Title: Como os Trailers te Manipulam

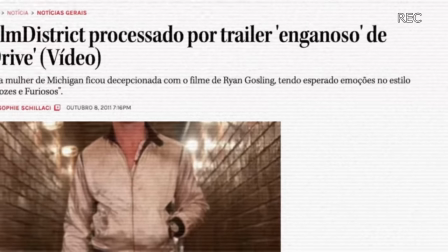(0:02)
Em 2011, uma mulher processou os produtores do filme Drive. O motivo?
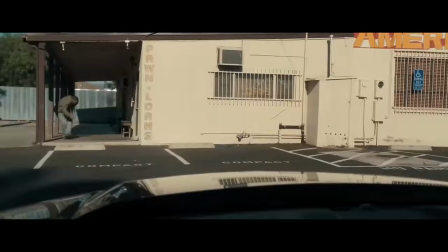(0:07)
O trailer.
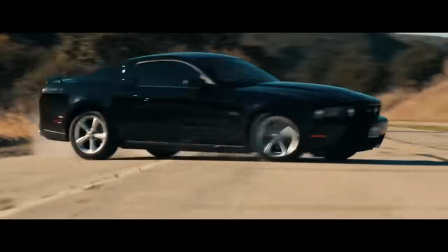(0:13)
Ela argumentou que o trailer do filme dava a entender de que esse seria um filme de ação, igual Velozes e Furiosos, com muitas cenas de perseguição e explosão, e ficou decepcionada ao perceber que esse era um drama. Ela também argumentou de que o filme seria antissemita e também esse processo está rolando até hoje. Mas você talvez nunca vá processar uma produtora por conta do trailer Mas é provável que você já tenha ficado frustrado ao ver um trailer e depois assistir o filme Ou pior ainda, ver um trailer que já contou toda a história de um filme
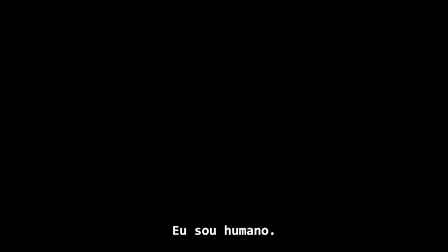Fazer um trailer é uma arte por si só E existe uma regra clara que os produtores de trailer seguem, que são os quatro S's O primeiro é Story,
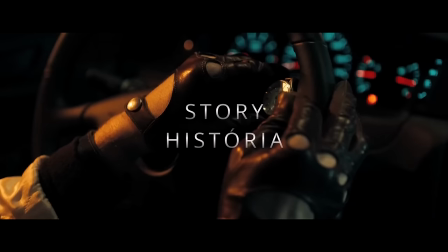(1:03)
que é história O trailer deve apresentar parte da história do filme para você entender o suficiente para querer assistir.
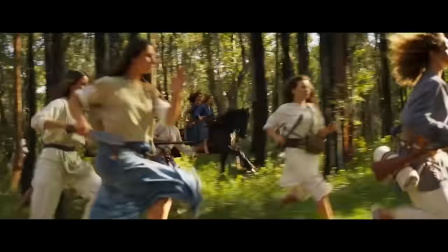(1:09)
O segundo S é Espectacle, espetáculo. O trailer deve mostrar aquilo que é o espetáculo, a coisa única do filme.
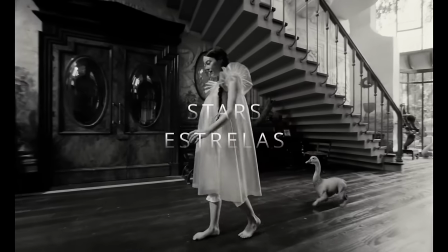(1:18)
O terceiro é o Stars, estrelas. O trailer deve mostrar as estrelas principais que vão estar atuando nesse filme.
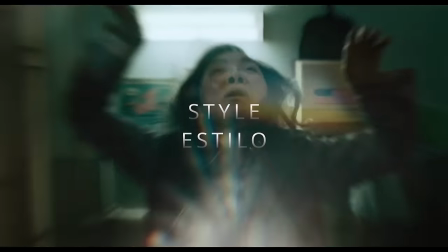(1:28)
E o quarto é Style, estilo. O trailer deve mostrar o estilo específico que vai ser esse filme. Agora quem faz o trailer não é a produtora do filme, não é o diretor do filme, quem faz o trailer é uma empresa terceirizada, especializada na área de marketing, então uma obra de arte misturada com uma obra de marketing e para fazer esses trailers eles encontram muitas dificuldades porque você precisa explicar um pouco da história sem revelar um enredo, sem dar muitos detalhes, mas também se der pouco o pessoal vai ficar confuso. e por isso você tem vários exemplos ruins de trailers que acabaram entregando demais e você praticamente não precisa assistir o filme porque o trailer já te disse tudo.
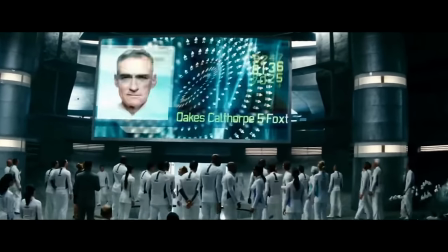(2:10)
Por exemplo, o filme A Ilha tem todo um suspense quando você o assiste sem o trailer sobre o que é aquela ilha, mas no trailer...
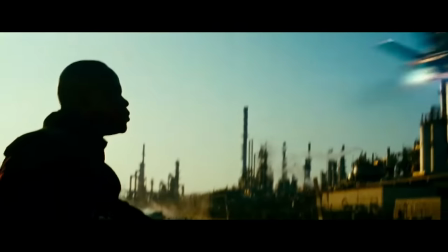(2:18)
O personagem do Steve Busquemi conta literalmente que eles são clones.
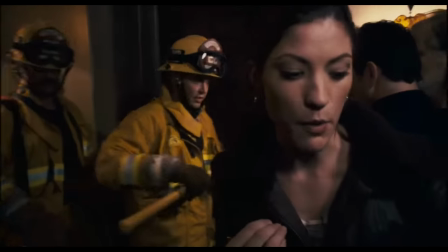(2:27)
O filme Quarentena, que é uma versão americana do filme espanhol Wreck,
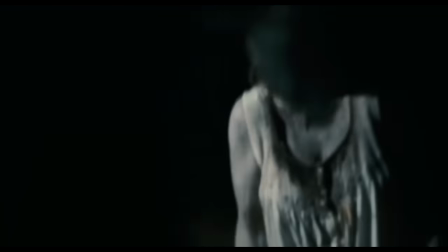(2:31)
consegue colocar no trailer a última cena do filme, que é quando a personagem é arrastada para trás pelo demônio.
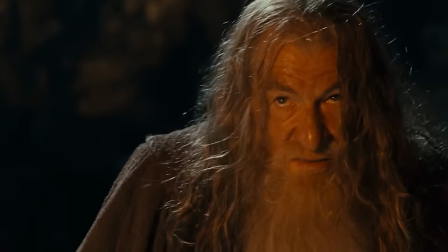(2:44)
Aliás, tem uma cena que sempre me emociona, que é a batalha de Gandalf e Balrog, no primeiro filme Senhor dos Anéis e a Sociedade do Anel.
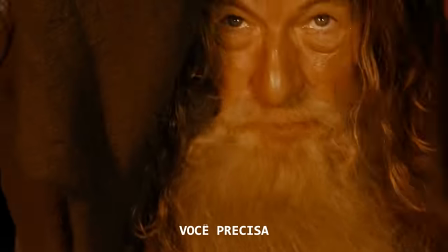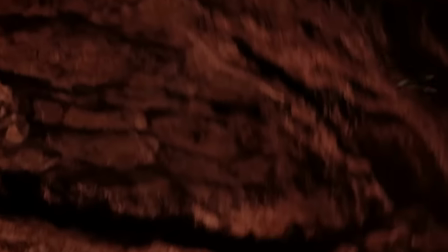(2:58)
E quando o Gandalf cai naquele buraco, você realmente acredita que ele morrer, você termina o filme devastado, assim como Frodo. Porém, no trailer do Senhor dos Anéis, As Duas Torres, eles simplesmente revelam,
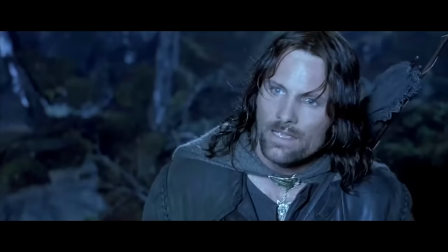(3:10)
mostram que Gandalf sobreviveu, estragando toda a experiência de descobrir isso. Quem não leu o livro ia descobrir através do filme e estraga completamente a experiência, assim como aconteceu em Kingsman,
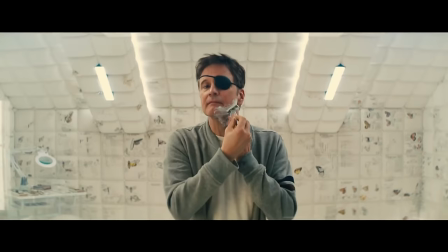(3:22)
O Círculo Dourado, quando você descobre que o Galahad sobreviveu a um tiro no olho.
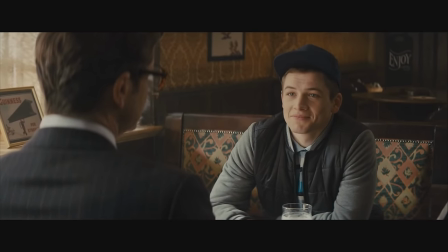(3:27)
O primeiro filme é tão legal e construiu um relacionamento tão bacana do protagonista com o Galahad que quando ele leva o tiro no olho, você fica triste pra caramba.
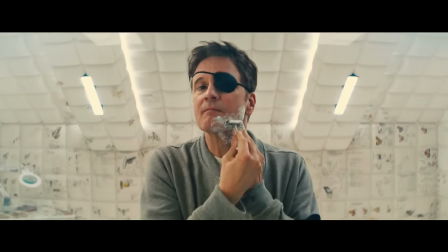(3:36)
Só que daí vai o trailer do segundo filme e simplesmente estraga também a experiência de você descobrir que ele sobreviveu. Fazer um trailer é uma arte complexa. Você precisa fazer um roteiro em cima do roteiro principal.